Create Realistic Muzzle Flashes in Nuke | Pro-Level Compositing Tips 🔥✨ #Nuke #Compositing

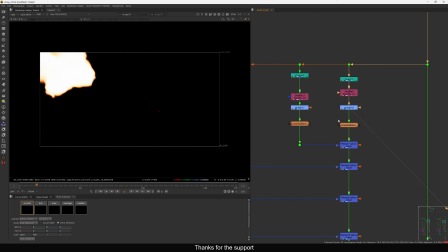(61:46)
So for the glow, I use extract them, and I think I changed the color a bit more. Yeah, because here we have this clampiness, right? So that's why I added a color. You can see for the glow. Then I use this exponential glow, nothing special, just an exponential glow, and
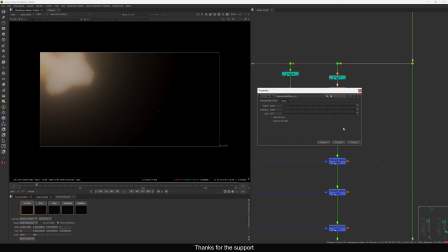(62:04)
these are the settings in my exponential glow. Then the same thing, just copy pasting for the whole thing and plusing the glow layer.
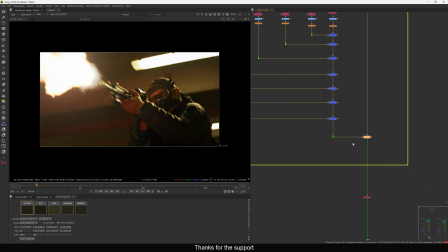(62:14)
So don't add crazy glow, it need to be subtle. Now you can see the background and this thing is blending nicely, and we see this thing is looking good. Then obviously grain, degrain and regrain, you have your final output like this, and you can play now.
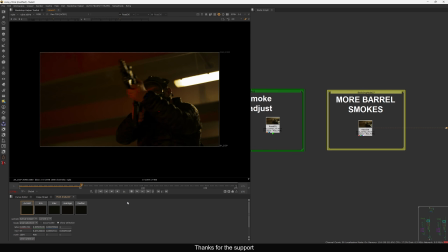(62:31)
So this is the whole process of adding a mother flash in the plate. So this is my way. So this is how I add, and this is how I think about the layering, and this is how it should be, I guess. Let's not forget the point. The actual mother flash is not like this in reality.
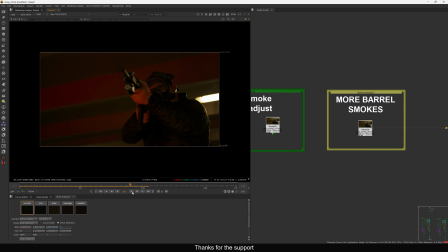(62:51)
So but why I add this one? Because it's convey the point that this guy is firing, and we need to see the mother flash and also the smoke layer. If you need mother flash in your shot, so make sure you follow all the physics and make sure you add a proper mother flash shape and all these things clear.
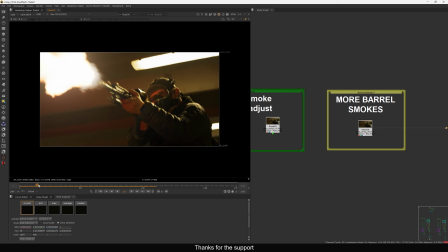(63:06)
So as I show you, I have this another comp here in my side, which is totally exactly the same copy. In this one, I break the mother flash layer a bit. You can see now. So if I compare this output and this one, see, I can break the mother flash, and also obviously it will affect the interaction layer.
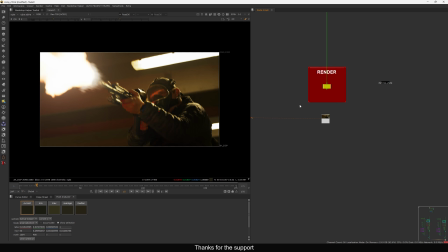(63:26)
What I'm basically doing, I'm just changing the mother flash shape layer, because in this one is too perfect, right?
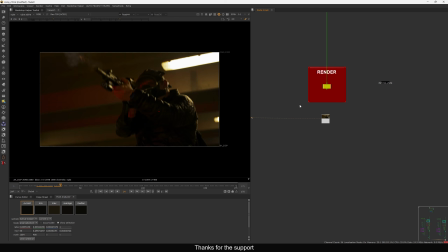(63:31)
This one is not perfect layer, and I think in this one also I change it. Yeah, you can see. So you can do that also with your mother flash. You can just change the mother flash shape a bit more. Yeah, I think in this one it's not happening. Only I think in 2 frame I did, just to show you the point.
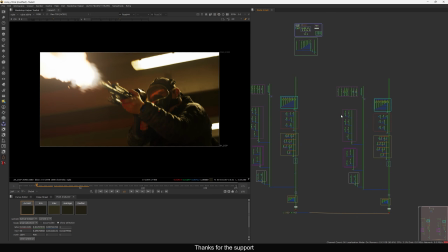(63:49)
So how I did, I will show you that one, how I did, just simple one, nothing crazy.
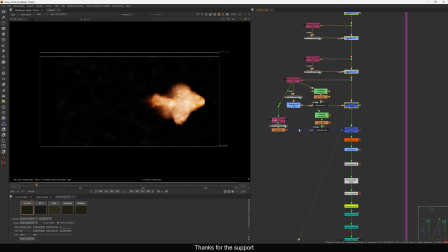(63:56)
After this one, I use the same noise and all those things.
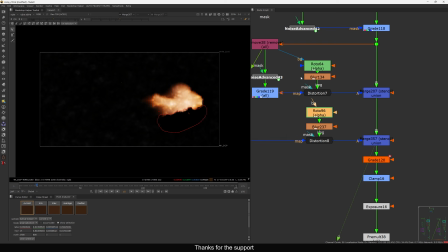(64:01)
I'm just stenciling that bottom part with the roto, with the noise breakup, and then we have all those things as I show you.
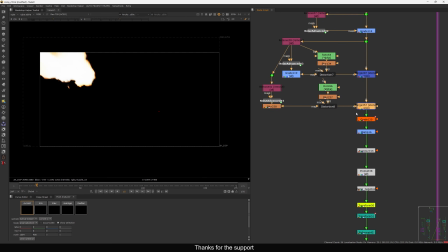(64:09)
Now it will look like this, and it's cutting organically. So that's how I did this. The whole comp is the same. but why a copy? Because I was trying something else, so that was nothing special.
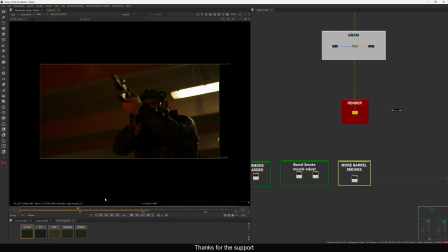(64:21)
For now I will just play this one. In this one you can see a subtle camera shake also, which you not going to notice, but it is there. It will hit in your mind, but it's not that much noticeable, but it is there. So thank you for watching. Again, let me know in the comment what do you think about this video.
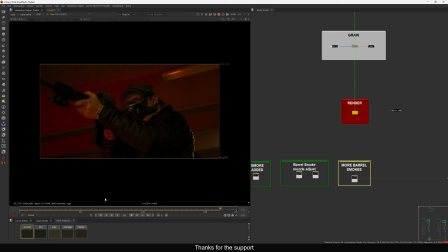(64:39)
I think it's getting very long, I know, but I want to cover all the points. What are the things is required to do a proper mother flash in Nuke. Always see the reference in the real life, how it's behaving. In this one I added a mother flash just to convey that it is firing,
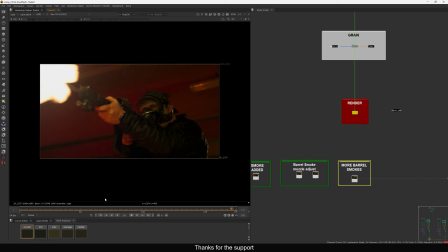(64:55)
but you can reduce the mother flash size or the amount, and you can add a bit more smoke and also the bullet shell,
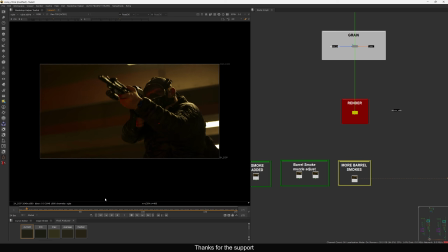(65:02)
which is missing in this shot, I know. But the point of this tutorial is to show you the mother flash, and I think this is it for you. You can check the references. I will provide that all the links in the video description, and if you need this file, this whole comp, I will provide this whole comp in my Patreon.
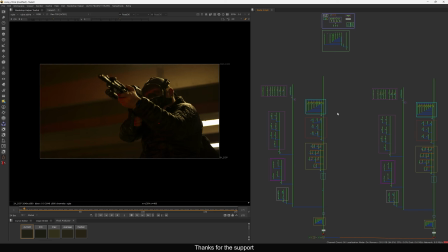(65:20)
You can download from there and you can break it down by your own, see how I did and why I did everything. So let me know in the comment what next should I do. I'm also planning a very big thing. I'm also planning something bigger, so announce this one when time comes. Till that time, thank you for watching.
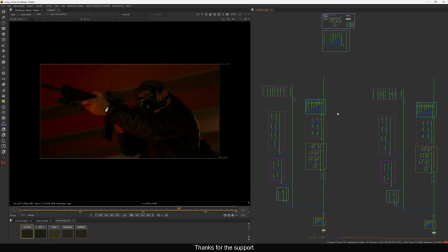(65:40)
I hope you enjoyed this tutorial. Then let me know in the comment your any suggestion, any thoughts, or any issue you are facing, and make sure you join my Patreon, and also make sure you join my Discord server.